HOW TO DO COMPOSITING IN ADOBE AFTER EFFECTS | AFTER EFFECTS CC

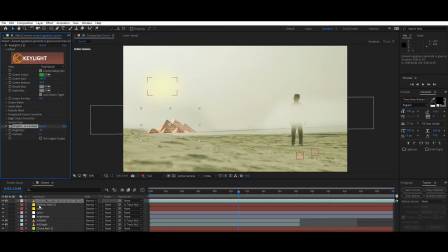12:12 So after placing the pyramid, it's up to you how you place the pyramid, how you place objects, because in order to composite you need to have keen eyes, like
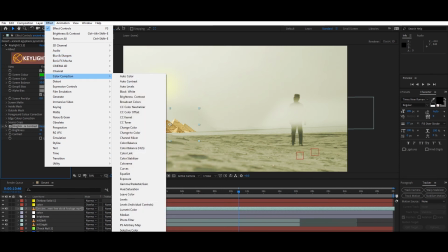12:26 not just like adding objects to the scene and it's gonna look realistic, but you'll have to play
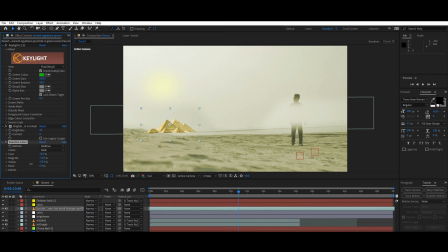12:34 with the colors, you'll have to play with opacity, you'll have to play with the blend mode. Lots of stuff go together hand in hand. Color.
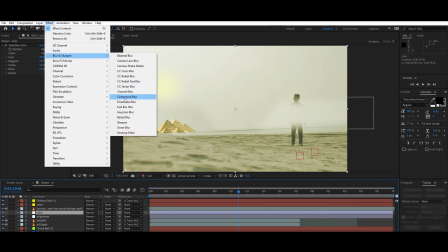12:48 Now the pyramid is far away from the characters, so that means you need some blur.
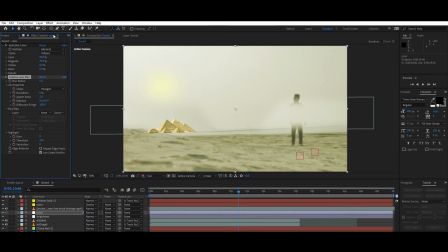12:54 Okay, so we're gonna add some blur to the pyramid so it looks legit.
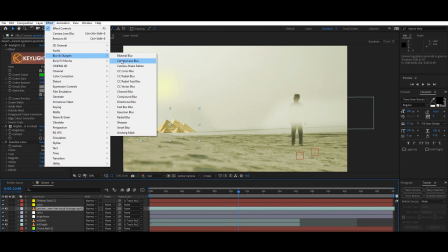12:59 So go to effects, go to blur, sharpen camera blur,
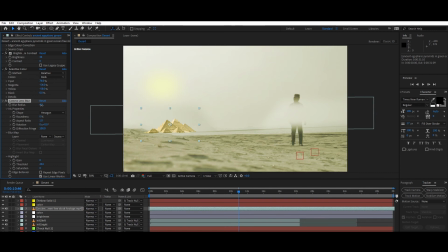13:05 and add some blur to the pyramid so that the distance is maintained. Increase the blurriness. Okay, here we go.
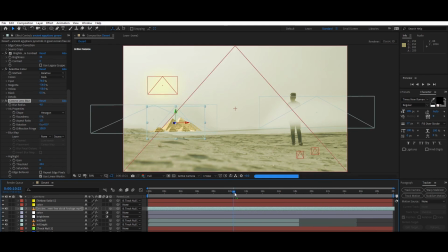13:22 After increasing the blurriness, you can see that it has perfectly blended. The far away object it's far, and the closer objects looks close, because the lens which I'm using, this is zoom lens,
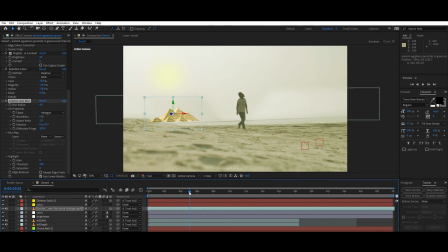13:40 and you can see the front surface is in blur mode, and the distant object will be also in blur mode, and the character is in focus mode. Place your objects wherever you like, but keep that in mind that it's not in odd places.
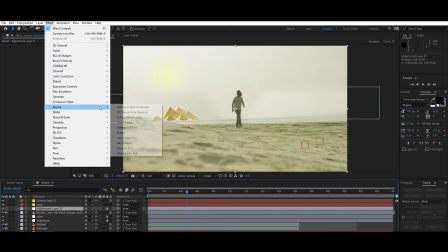14:00 So yes, we are almost good to go. We have placed and enhanced the picture the way we want it.
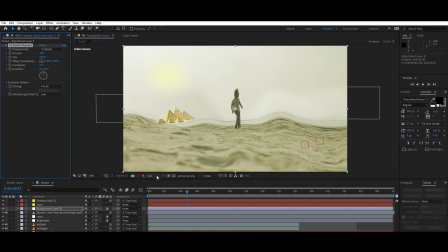14:08 The only thing that we want now is to add some mirage kind of effects, which will be on top of the